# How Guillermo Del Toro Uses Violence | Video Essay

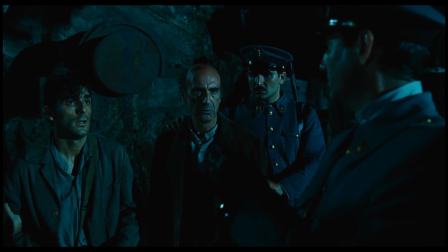4:04 One is the story of a man that didn't remove his hat when a fascist entered a grocery store,
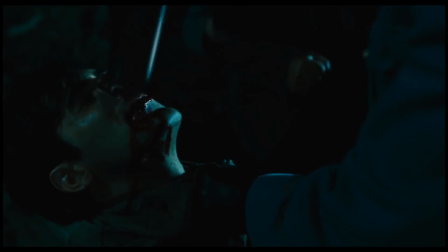4:09 and so the fascist smashed the butt of his gun on the man's nose. The other story is based on Guillermo del Toro's past experience. During a street brawl, he and his friends were getting beaten up. While he was getting whipped with chains, he noticed that his friend was being beaten with a bottle.
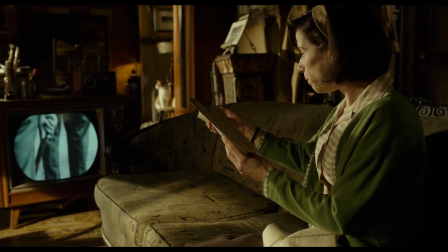4:24 What surprised him the most was that the bottle didn't break. In The Shape of Water, the violence isn't as overt or ever present.
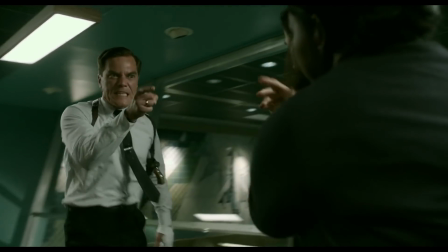4:30 It's implied through intimidation, threats, and it is a consequence of betrayal.
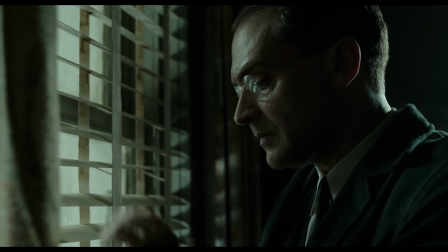4:35 It's very much a reflection of the secretive conflicts present in the Cold War. Overall, the violence on screen shows us that the stakes are high.
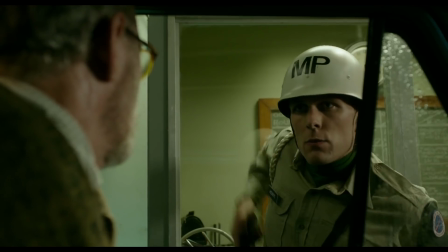4:42 Even those close to the protagonist aren't safe from the looming threat in their reality.
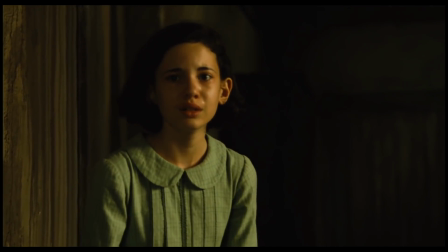4:46 This leads us to realize that the film's main character might not survive the story, and if they do, they won't make it out unscathed.
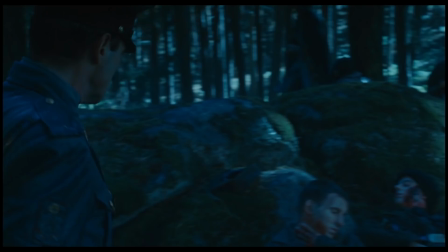4:52 Carlos and the other boys might have survived the orphanage, but they end up dying as nameless soldiers in Pan's Labyrinth.
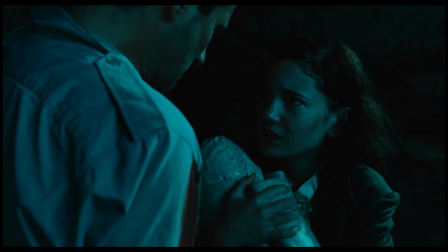4:58 Ophelia is in danger of suffering the fate of the rebels. Eliza risks being treated like the Russian spies.
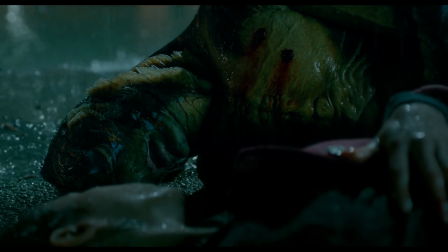5:03 The acts of violence are a constant reminder of the danger the protagonist is in. We are therefore less inclined to predict how it will all end.
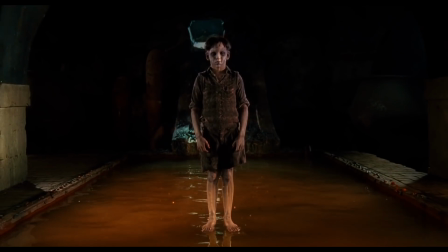5:13 All three of the aforementioned films have clear antagonists. It's not the ghost, nor the faun, or the water creature, but men in positions of power.
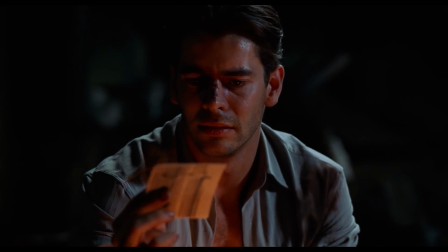5:21 Jacinto, Vidal, and Strickland. They are complex characters far removed from the big bad mustache-twirling evil villains we sometimes see in film.
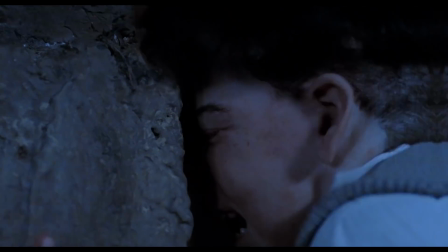5:29 Jacinto accidentally murders Santi, and instead of addressing his mistake,
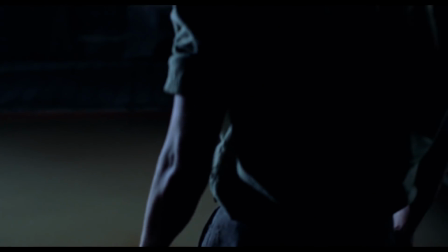5:33 he dumps the boy's body in the well because he doesn't want to do anything that might jeopardize his chances of stealing the secret stash of gold.
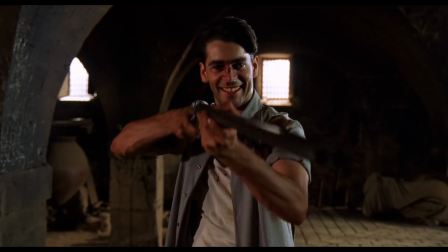5:40 The kid's lives are expendable in his quest to getting what he feels he deserves. He even kills Conchita, a woman he had feelings for, just to save face.
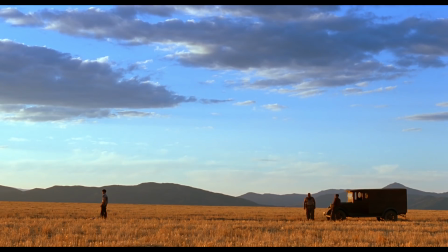5:48 He uses violence to get what he wants. Vidal is a military man.
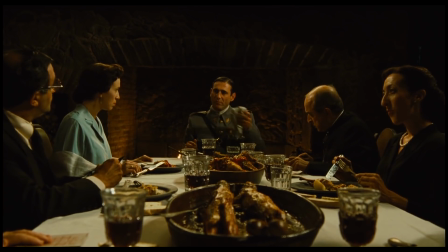5:52 He's meticulous, preoccupied by outward appearances, protocol, and wants others to reflect his need for precision and obey his words without question.
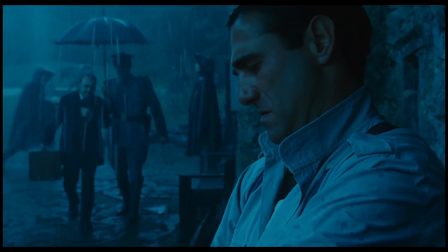6:01 Even after torturing a man, he remains untouched by blood. He uses violence and the threat of violence as a tool of suppression.
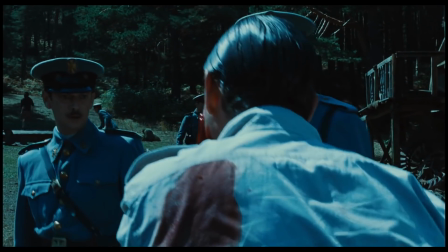6:08 Once he is stabbed, we bear witness to his unflinching determination and persistence.
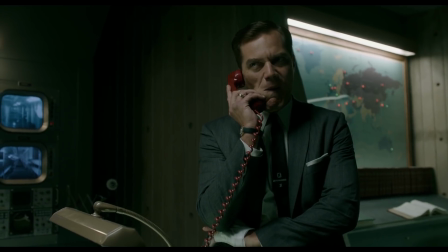6:13 Strickland is a patriot. He's loyal to his country. He epitomizes the ideal of the American dream of the era.
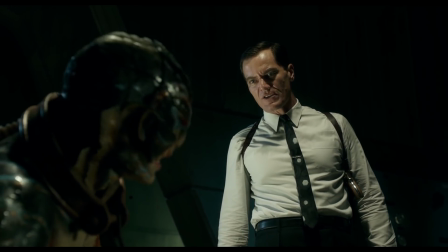6:18 He sees the use of violence and the threat of it as his own God-given right and responsibility to maintain order.
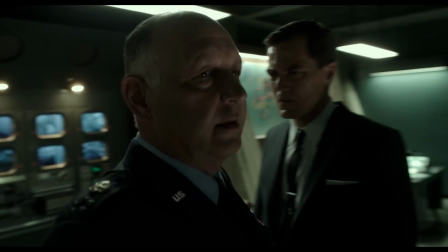6:24 Through his relentlessness, we are shown his fear of losing the respect and position that he's worked so hard to achieve.
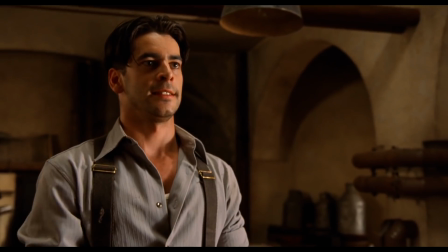6:30 All three antagonists are eventually injured, maimed, or disfigured.
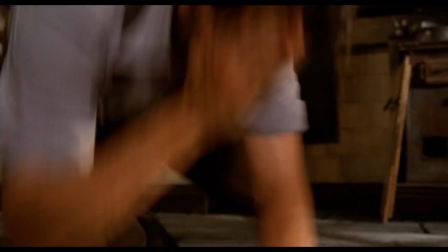6:34 Before blowing up the orphanage, Jacinto gets hit across the face, his nose is broken and his right eye is bloodied.
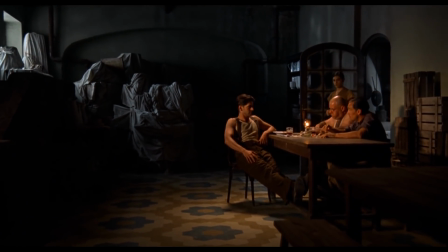6:40 During the movie, he's been shown as a person who sees the world differently from the others.
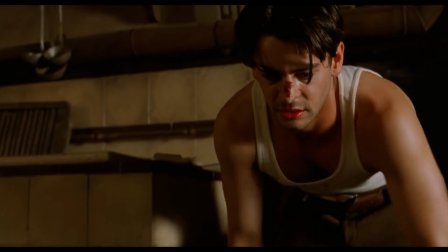6:44 He sees it the way a fascist would. His red eye is an indication that he's no longer hiding his worldview and is fully accepting his murderous role.
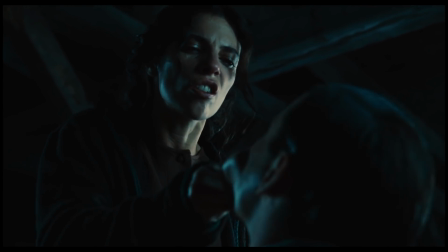6:52 Vidal is stabbed repeatedly and gets his cheek lacerated. Del Toro describes it as a castration because Vidal's vanity has been attacked by a woman.
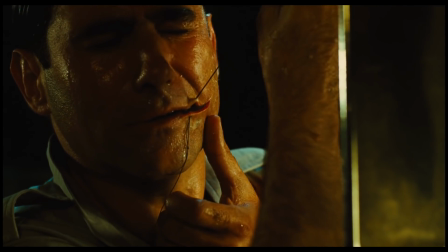7:01 The director also mentions in the commentary that when Vidal sews his own wound, he becomes the big bad wolf, or the ogre.
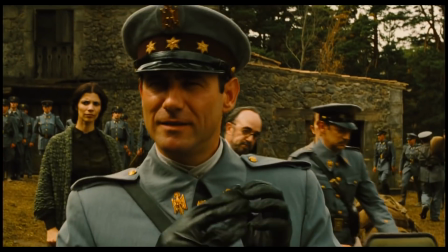7:07 The man who prided himself in looking slick and powerful died bloody and disheveled.
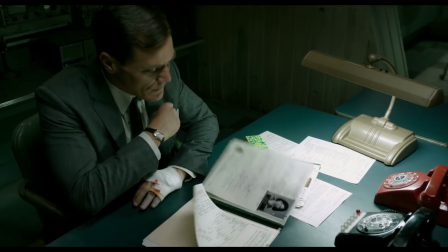7:12 Strickland loses his fingers early on and has them reattached. Throughout the film, we see the deterioration of his stability through his fingers' putrefaction.
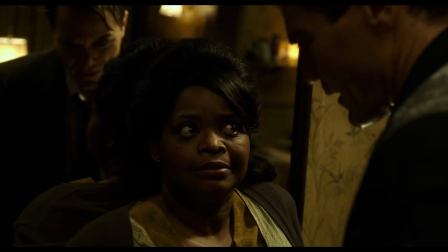7:20 The climax is when he confronts Zelda and her husband. He isn't physically violent towards the couple, but he is intimidating.
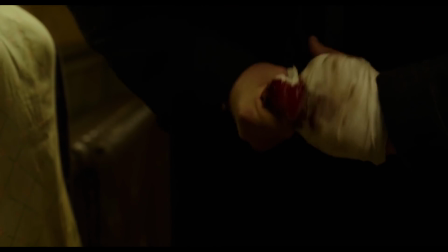7:27 They know that he can harm them. Strickland willingly tears off his rotting digits, fully embracing his rage and revealing how committed he is to his mission.
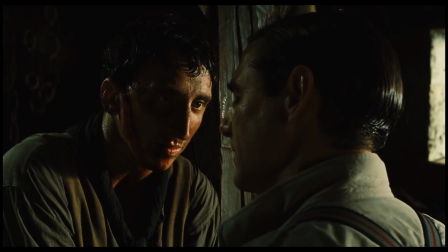7:35 The antagonists' acts of violence show us their character, but when they are recipients of violent acts, their mutilated exterior matches their inner selves.
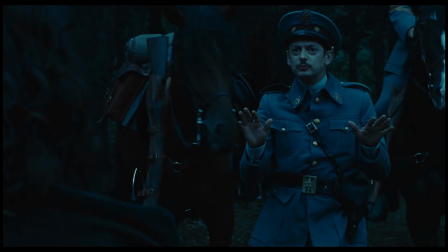7:43 The facade is gone and we see them for the monsters they really are. The way Guillermo Del Toro uses violence isn't meant to desensitize us, but to make us relate to the characters,
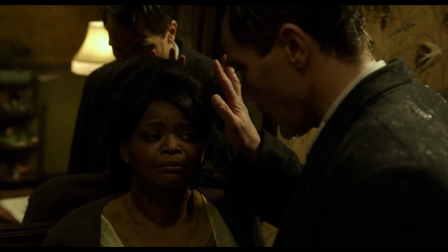7:52 to care about their situation, and understand that it's not a given that the good guys will win in the end.
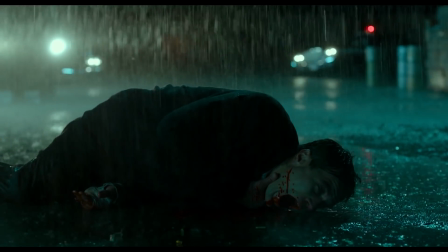7:57 He doesn't want to repulse us with blood, guts, and gore, but draw us in, to empathize with the hero, and even understand the villain.
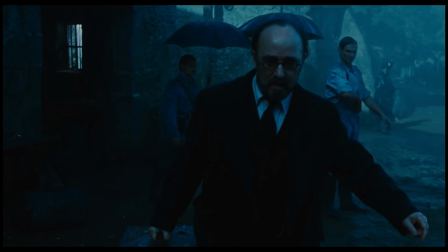8:04 It should be in the service of the characters and the story. Violence reveals the true character of the person committing the act, and the person receiving it.